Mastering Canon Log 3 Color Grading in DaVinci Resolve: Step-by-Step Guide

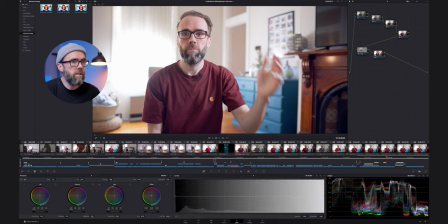So I'm actually going to create another curve, go back to saturation, and I'm going to add another round of saturation. And I'm just wanting to get a little bit more out of the furniture, out of my t-shirt, you know, a little bit more saturation. And in terms of the
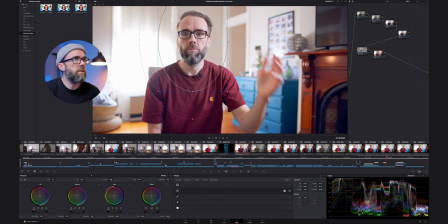in terms of the window there, I can actually, you know, reduce the feather a little bit, because all I want is for it not to go too much onto my skin tones, because I don't want to oversaturate skin. I'm happy to oversaturate the rest of the shot, but not so much skin tones.
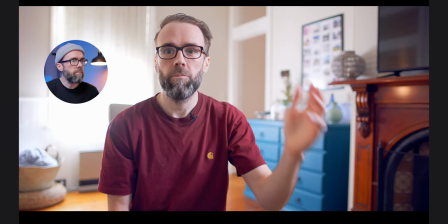And so if we look at that full screen, then with everything off,
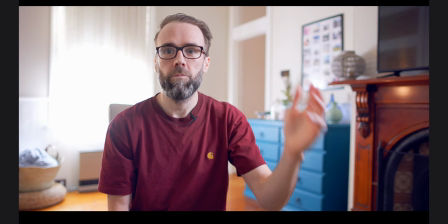that's the original, and this is my color graded image. We're starting to look good. Now there's a little bit of gray sort of hue still in the skin tones.
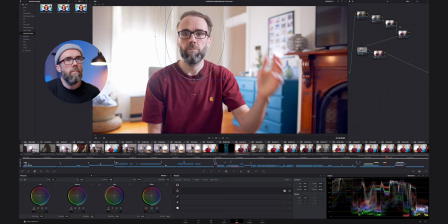So what I can do to boost that is I can go back to my correction of the skin where I did the curves,
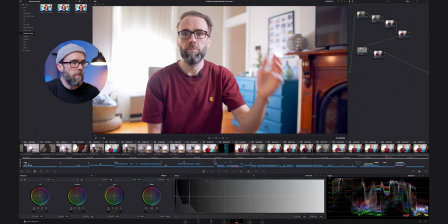my main curves adjustment, and I can just add in this section. Where's my curves adjustment? There it is there. So I've already maxed out my saturation in that curves adjustment.
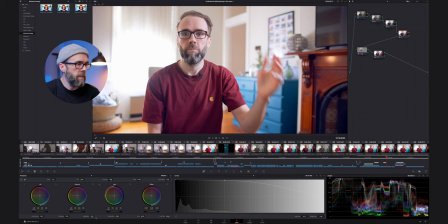So what I can do is I can just add in a little bit of saturation in the additional controls down here. So I can just pull in a little bit of saturation there.
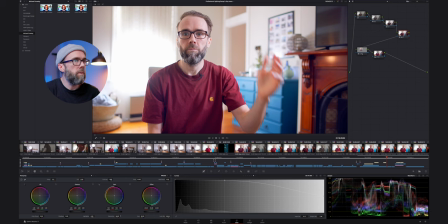And I don't want to hit it too hard. I just want to kind of give it a really small amount, maybe about there.
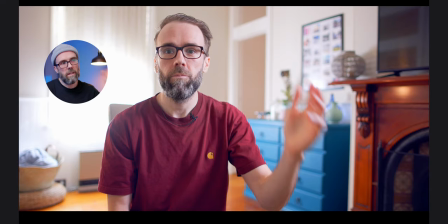So it's giving me some color in the skin, some more color.
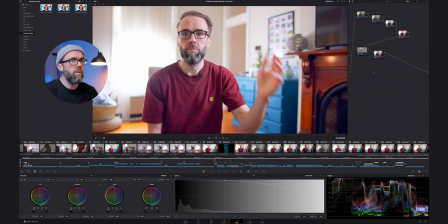And that was like analogous to the room and the t-shirt I'm wearing as well. that's sort of where I land in terms of the overall picture. So So if I just turn off these two nodes and show you, that's the original, I kind of call that a Rec 709 transform correction.
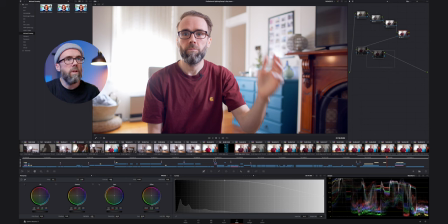So I'm getting it into a Rec 709 from the Canon LOG 3. And then if I come and turn on these other two nodes, then I'm getting the sharpness onto the image now, as well as putting some more saturation in the surroundings, everything other than the skin tone.
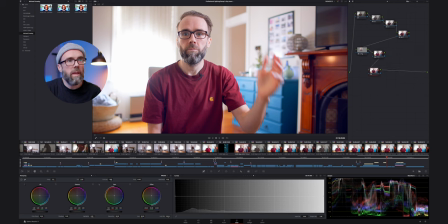So the only other thing I want to do is probably add a vignette to this. And so I'll go again on another line, and I'm going to add in
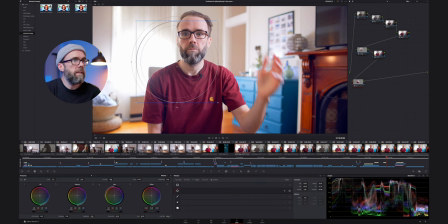another window, circular, and I'm going to make this really nice and big with a nice big feather. So pull that out to quite a big
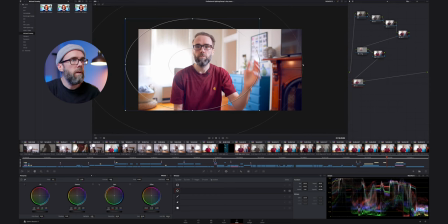feather and just adjust how I want this to kind of look. And then
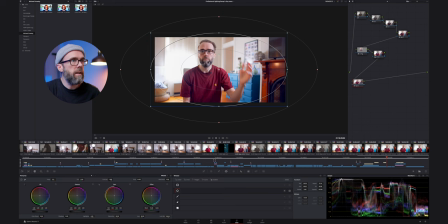I'm just going to grab this offset slider and pull it down. Now I want to invert this as well. That's right, invert it. So I'm going sort of from the inside out, as you can see here, but pull this down. I think I'm a little bit wide here, so
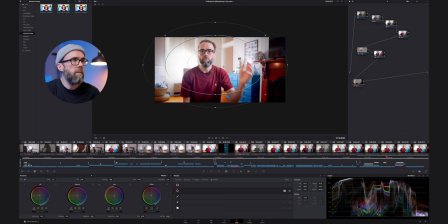come in a little bit and maybe want to just hero my face a little more there.
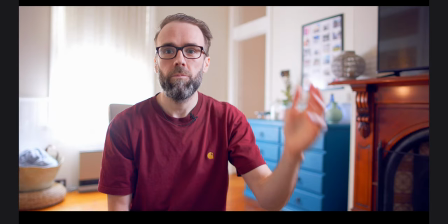So essentially, that's with that off, that's with that on.
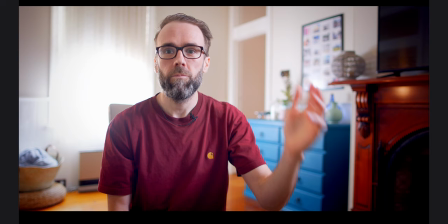That's probably a little bit too hard, a little bit too much.
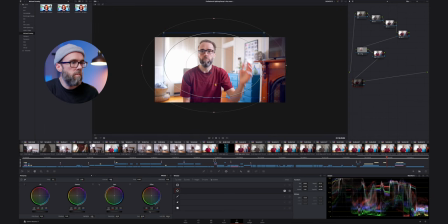So what I'd do is I would just pull it up a little more.
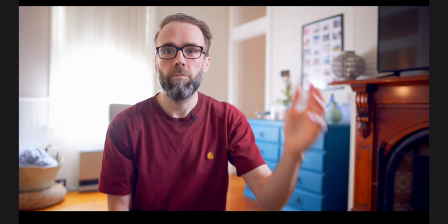So I don't want to, you know, draw it out too much. So just a little bit of a pop
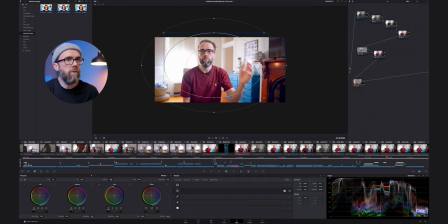to kind of bring me in frame a little bit more than usual. As you can see, that's without, that's with, just to pull me a little bit closer in the frame.
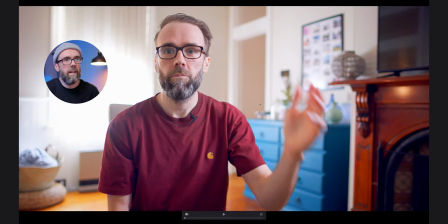That is how I color grade this image.